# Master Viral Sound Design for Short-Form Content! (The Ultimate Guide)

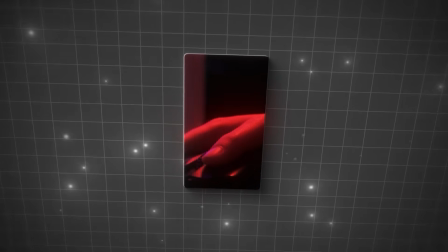And the last shot was a pencil writing out, so I added a pencil writing sound effect. And since I wanted to use this sequence to build up, I layered these sound effects and had them stack up in intensity.
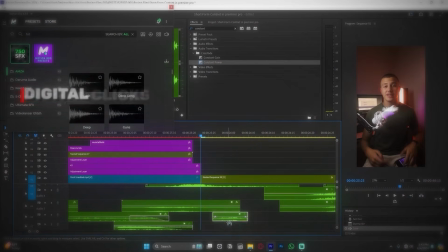As for the rest of the video, keep using digital clicks for any pop-up or minimal animations,
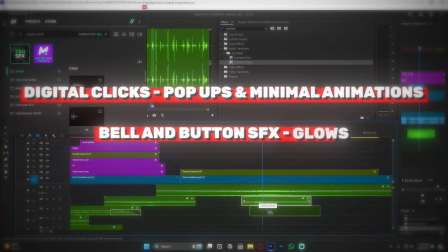keep using bell and button sound effects for any glows, and clicks to transition any rough cuts. And this is what you'll end up with at the end. And I know you're just as excited as I am to find out what this sounds like, but I promise you, just one last stage. Here is our final stage in sound design. Stage 3 in sound design is a simple stage. This is risers and hits. And what are risers and hits, you might ask? Well, it's best if I just show you.
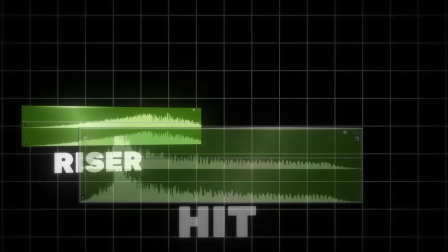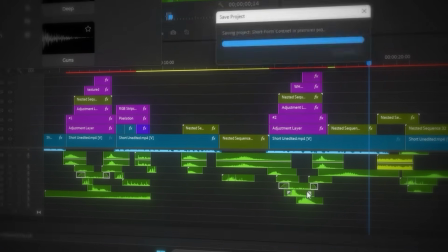Risers are used to build up anticipation, and we'll be strategically placing these in places that need to build up our viewers' anticipation. And hits are used to release anticipation or as an emotional draw. Now, how exactly can you use these? Well, this one's a bit different.
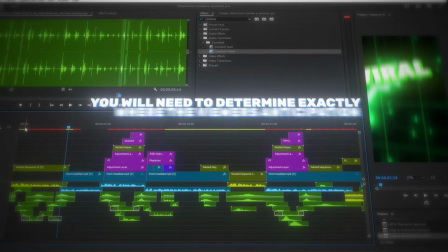See, for risers and hits, you'll first need to determine exactly where the viewer's anticipation needs to be built up and where he needs to feel like there's a release of emotion.
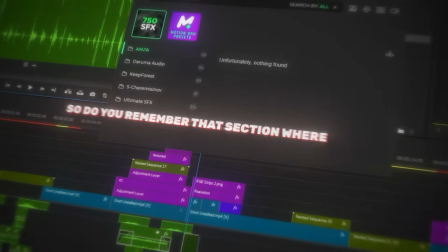So let's take a look at how we would do this to our video. So do you remember that section where we built up anticipation using our textured sound effects of the keyboard, mouse, and and pencil, yeah, that's supposed to be a build-up, which is why it's the perfect place to use a riser to top it all off.
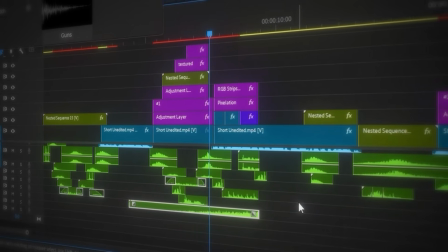So I added a riser and made the peak of it at the end of the sequence. Notice how I blend in the rough peak at the end using a click sound effect on top.
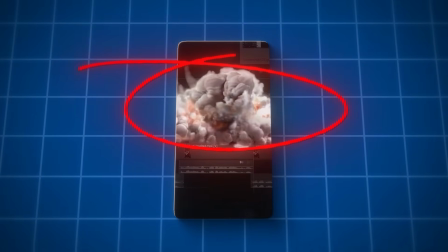Next, I had this big explosion over here, and this is where comedic timing plays a big role.
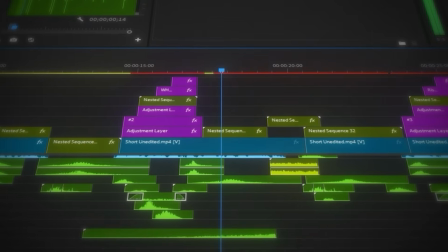I made sure that the viewer builds up to this point here where the anticipation is broken with a big explosion.
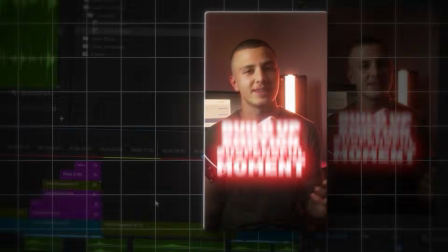Then in this section, I am teasing the viewer into the next section of the video. So to better build up this section, I'll add a riser right here. And with all this done, this is what your timeline should look like. Yeah, I get it. You've been waiting for so long to see what the final result is like. Don't worry, I'm just about to show you, but don't forget to check out the first link in the description if you want all these sound effects for free. And this is what the video finally ended up with.
Here are 5 sound effects that you should be using to go viral.
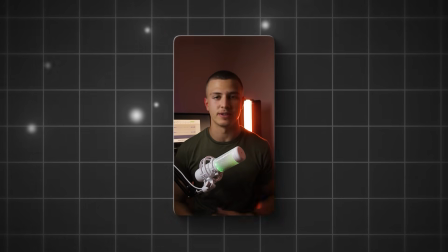And the 5th effect is one that I use a lot. The first sound effect is textured sound effects. Clicks, keyboards, highlighters can all be used to add life to any clip that they are added to.
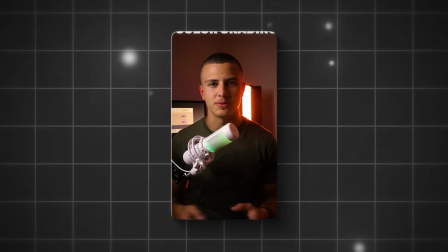It's kind of like color grading, but for audio. The second sound effect is whoosh sound effects.
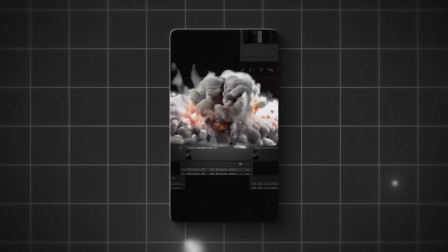And these sound effects basically make your animation pop. Just make sure to add them to the point with the most blur and you're good to go. The third sound effect are risers and hits. And if you ever wanted to build up emotion or have a suspenseful moment, this is what you're gonna need.
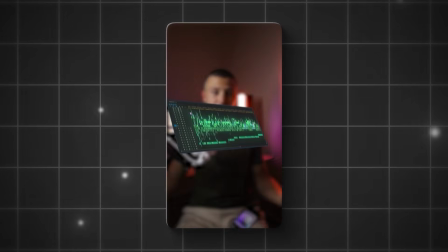Fourth are meme sound effects. I mean, you gotta keep your video entertaining, so don't forget to add in your humorous twist.
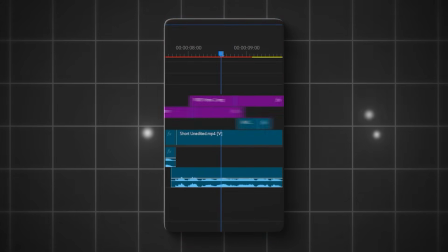And lastly, the 5th sound effect is digital sound effects. These just work so seamlessly with animations and they bring these kinds of animations to life.
If you made it this far, go ahead and comment down below. I mean, only like 10% of you make it this far, so it's very special. And thank you so much for watching. You guys have an amazing day. God bless all of you, and I'll see you in the next video. Take care. Goodbye.